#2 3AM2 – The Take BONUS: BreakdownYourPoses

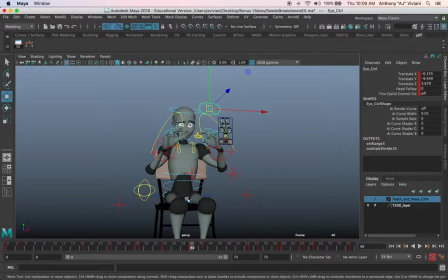8:17 And be careful with the eyes, because they're kind of floating from here to there. This is looking at something different from here versus there. So on this, you might want to keep the eyes, relatively speaking, looking in the similar direction.
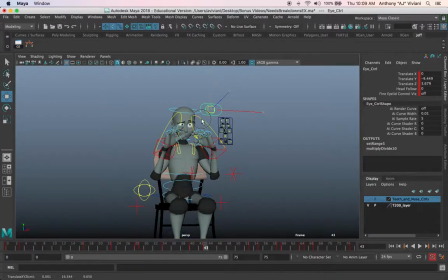8:35 And then if, the eye is looking up here, I don't think we need to have that. So I would maybe keep it really intense.
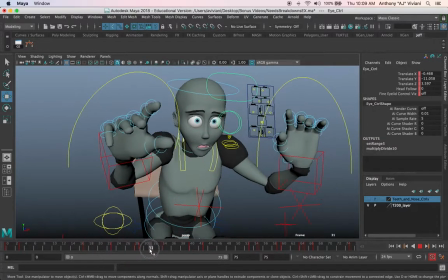8:41 The character is kind of an intense emotion here. So I want you to, as I'm going through this, I want you to be thinking about your own scene and going, okay, I could see how, I have a pause in my scene. I need to have maybe a little eye dart there would be good to kind of keep my character alive.
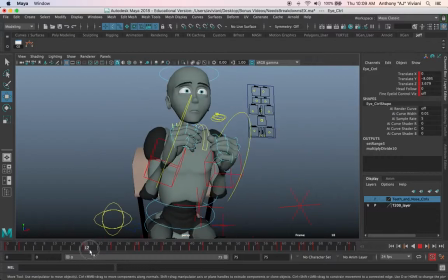8:59 And then, adding that scrunch of the face before you get the expression change.
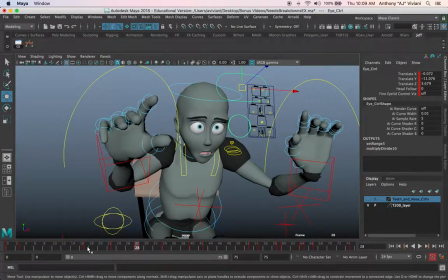9:05 Even though this isn't much of an expression change, right? From 17 to like 28, it's just, a different surprised expression. But having the squash as you go into that makes that punchier.
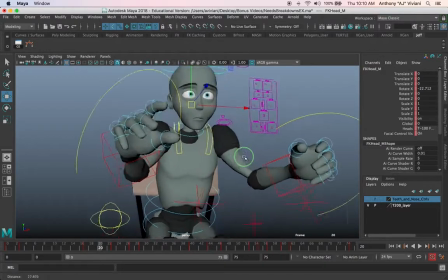9:20 It has more emphasis. Now, I want to show you some other things that you can do if your character is going to make a broad motion like this.
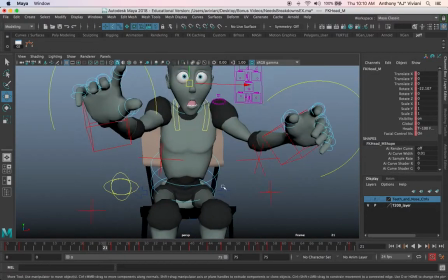9:27 Don't simply rotate in like one axis forward like this. There's ways that you can make this more dynamic.
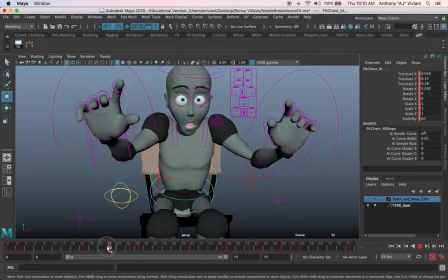9:36 So if you find in your own scene that you have a character that's you have an isolated kind of rotation, find ways to add asymmetry. So what does that mean? Well, instead of leaning forward, have a bit of a tilt. See, rotating the body this way.
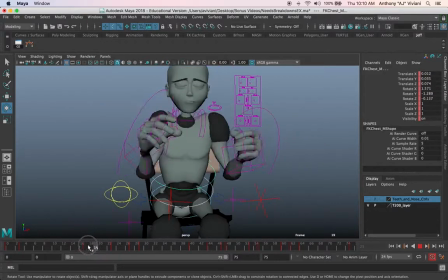9:55 Now it has like some kind of a lean into it, as opposed to perfectly symmetrical. This is like, right down the middle. Lean exactly forward. Favor one side more than the other. Remember, this is animation, so you can design the movement, make it better than reality.
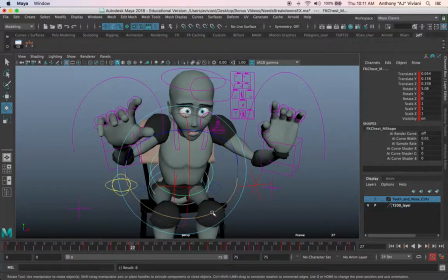10:12 That's your job. So take this, of course this next key is still kind of straightforward, so we'll tilt that, and then take this one, maybe tilt that as well. And if that's still coming in, rotate that out. Now, here's the thing.
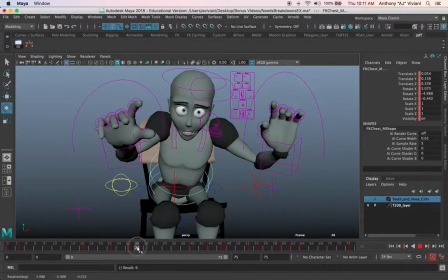10:29 If you're looking at this going, I can't get this to rotate right, guess what?
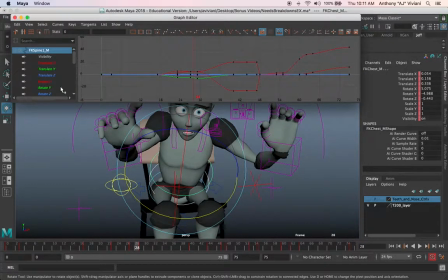10:35 That's what the graph's for. Remember how we used to go into that quite a bit? Well, we're going to go into it again.
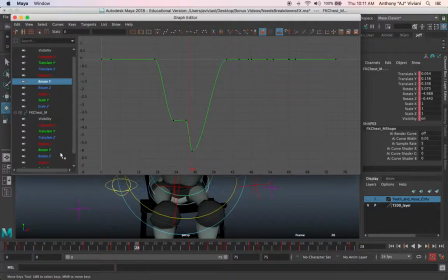10:40 So pull this up. Remember, you have two controls on both back controls selected, so grab both the rotate Ys.
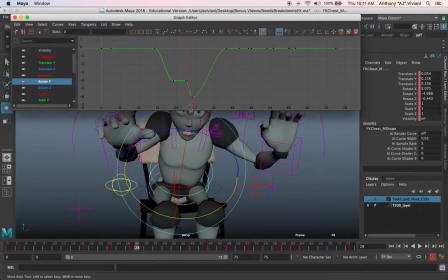10:48 And what we have here is a representation of that rotation that I added. So we went from flatline to twisting this, and actually what we had before, I'll undo it so you can see. This is what we had before,
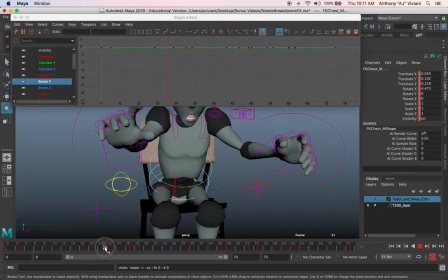11:01 flatline, nothing, there's no rotate Y. So what we want is the character to twist a little bit as they come down. Now, I could say, hey, I want it to twist all the way to this position. So, put a little twist in there.
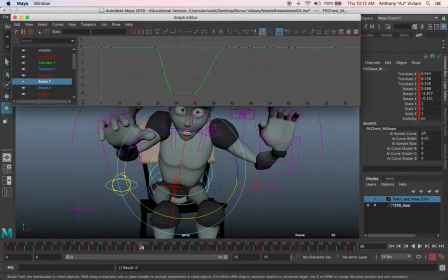11:17 This guy, do we need it? Not really. We can just have it so it rotates down. The character's going to rotate and rotate Y.
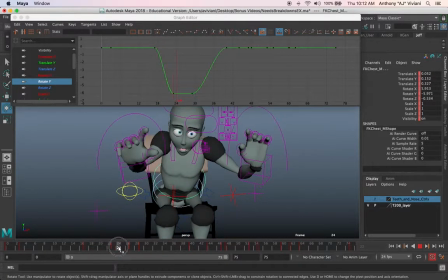And if there's like any kind of wobble this way, that looks like it's rotate Z that's causing that. So pull that up and go, what's going on, rotate Z? Now, how did I know that?
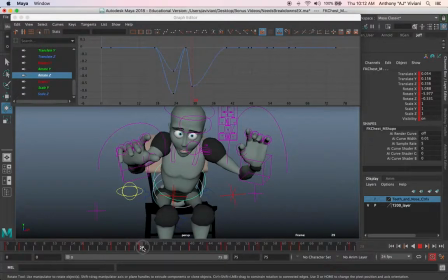11:42 Scrub through and go, you see that right there? I don't want that to happen. Whatever that is, this like little wobble sideways. That little pop, that's because of this guy right here. This is a troublesome key. So it's going in a direction, then it goes way back and then way back the other way.
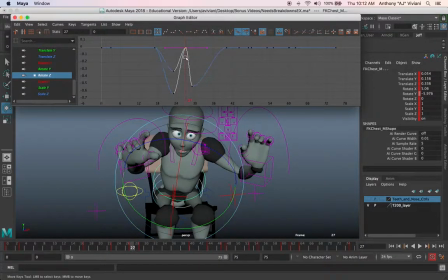11:59 This is going to give you a wobble. You can almost tell just by looking at the curves that it's like, it's nothing, nothing, nothing. It rotates, then it like goes back, and then it goes forward and back again. It's like, this is going to give you a weird wobble.
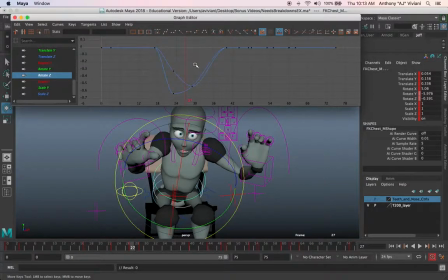12:12 It's literally like a W if you look at this. So taking this away, just that one key, going, I don't need it, watch what happens. Now it's gone. That problem's gone.